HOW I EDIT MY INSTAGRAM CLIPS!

What's up guys, it's Adam here, and today we're doing a little bit different of a video. So today we're actually going to be walking you through how I edit my Instagram edits. And I thought I'd do this just because all the skate parks are still a little bit wet from the snow melting recently, and it's just a nice video for you guys to watch so that I can get some content out. So I'll be walking you guys step by step by how I edit with my Premiere Pro editing software. So it might not look exactly the same for you guys, but it'll be the same general idea. Okay, so first things first, I have to add a sequence.
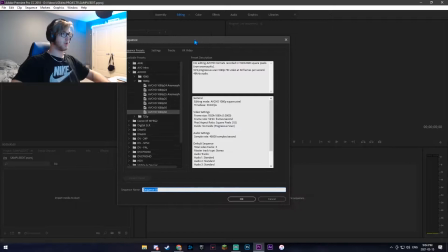So what I'll do is right click and click new item. Obviously I already have my preset as at 1080/60,
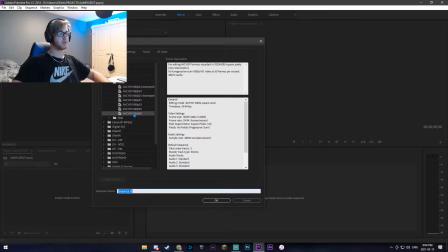which is what you're gonna want to do every single time you do an Instagram edit if it's in the horizontal orientation,
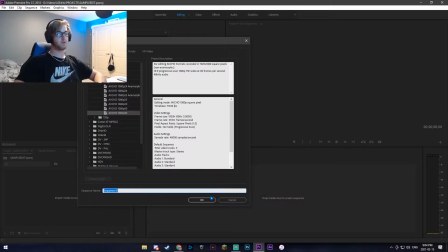because if you do 60 FPS it'll be really smooth looking for slow-mo and it won't be as choppy.
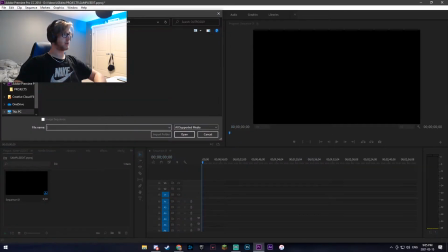Alright, so next I import my media, which I already have selected out, so I'll just input all that.
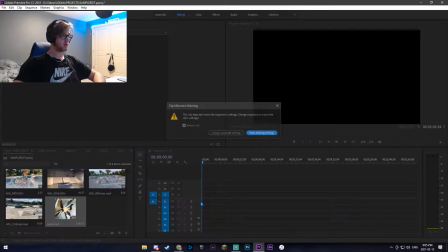Okay, so once I have my media imported, I'm going to drag the song MP4, keep existing settings so that the resolution stays the same,
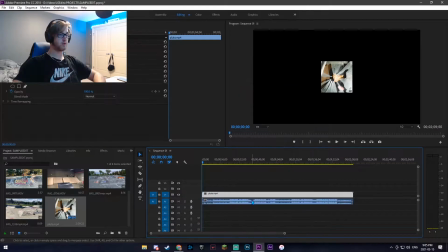and then I will unlink the photo from the MP4 and just split so the audio is, oh god, that's pretty loud, so the audio is just a standalone. Okay, next I'm going to adjust the volume so that it's not too loud for you guys, so I think this is probably reasonable.
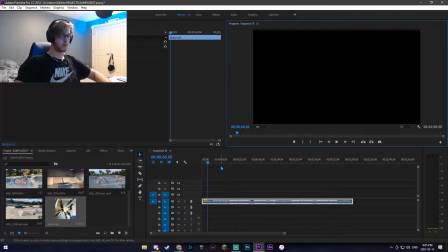That's probably reasonable. So we can leave that there, and then I'll trim it to the point where I want to start the edit. So if the drop is at about 23 seconds, I'll probably cut it to, let's say 15, so there's about 8 seconds before the drop.
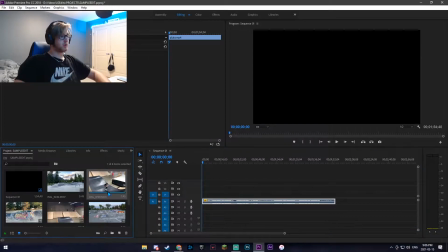So first things first, I'm going to import a clip, probably a clip that's not too, like, I wouldn't say a banger at the start, because you're going to want to put your bangers in for the bass drop.
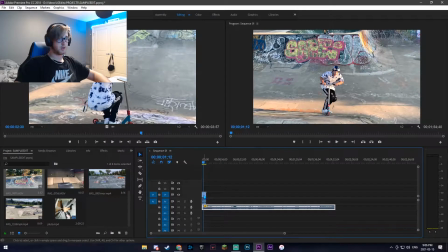Okay, so I'm going to put in my whip front scoot on the hip, because I'm not extremely proud of it.
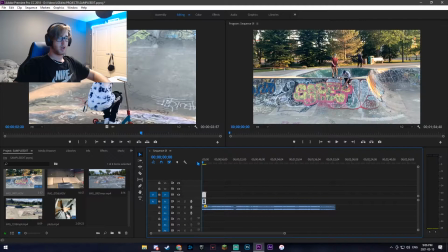It's a good trick, but it's probably one of the tricks that could probably go at the start.
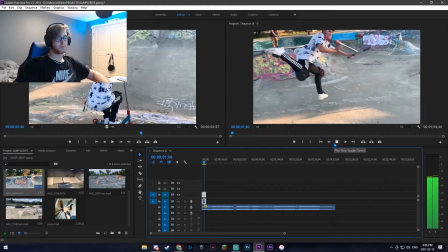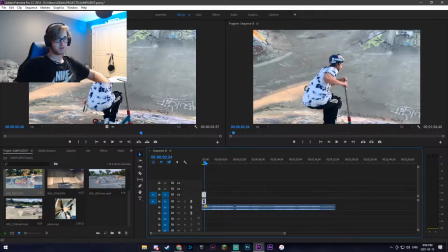Okay, so next I'm going to slow-mo the landing just so I can consume a little bit more time before the drop,
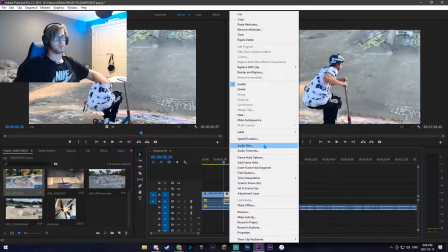because I don't want to lure it out with a whole bunch of clips and use all my clips before the beat drop.
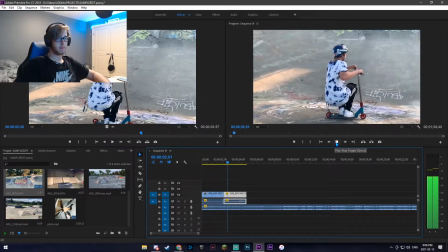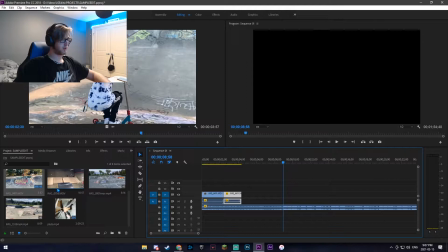Okay, so that's about 4 seconds. I have another 4 seconds to work with before the... So now I'm going to grab one of my more banger tricks, which is a rewind kickless here.
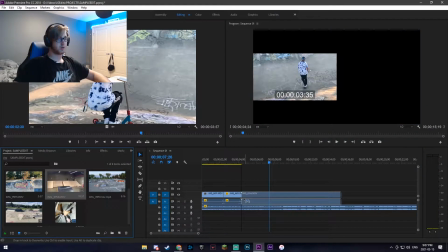Oh no, sorry, this is the bar. I'll swap that out for the rewind kickless here.
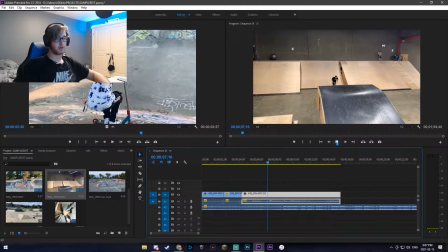Turn down the volume so it's not too loud, and align it with the beat drop.
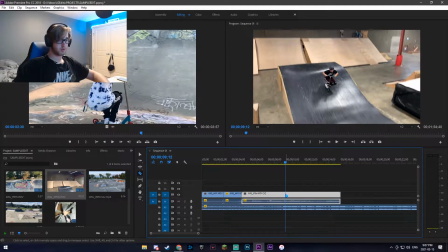So I'll cut it where the beat drop is.
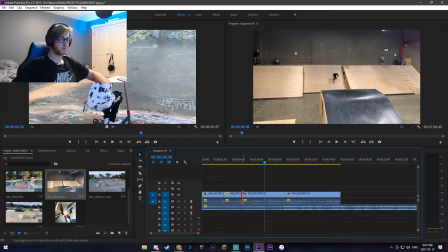And then I will crop the start and align this cut with the beat drop cut.
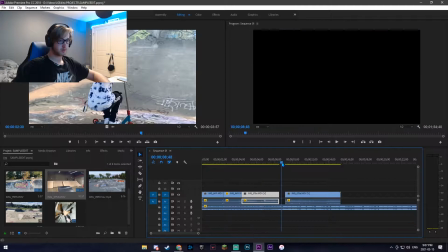So around
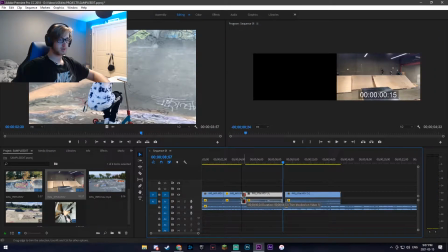there. That's perfect. So I'll align that with the beat drop, extend it here to the end on the left, unless I'm going to slow-mo it like I will.
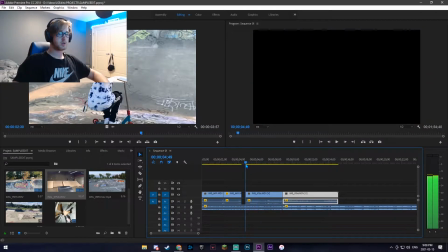Okay, so just to make it a little bit better,
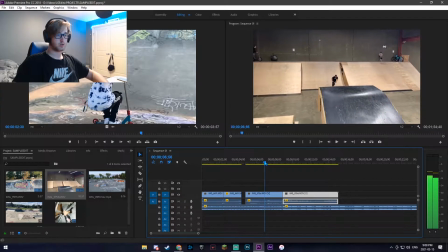I'm going to do a slow-mo right up until the trick. So I'm going to crop this a little bit just so it doesn't take up too much space.
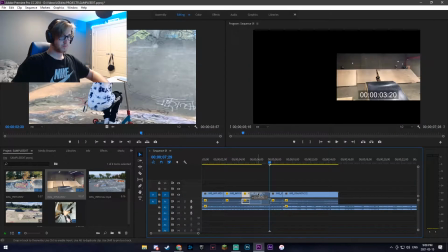I'll do 70% slow-mo and then extend it so that it fills the whole space.
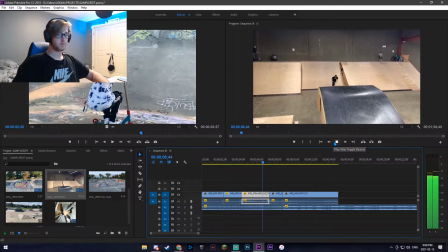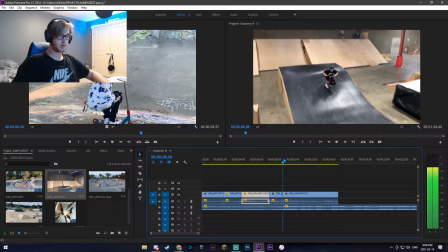Okay, so that's not perfectly aligned. Let's just listen for the drop again. Oh, maybe it is.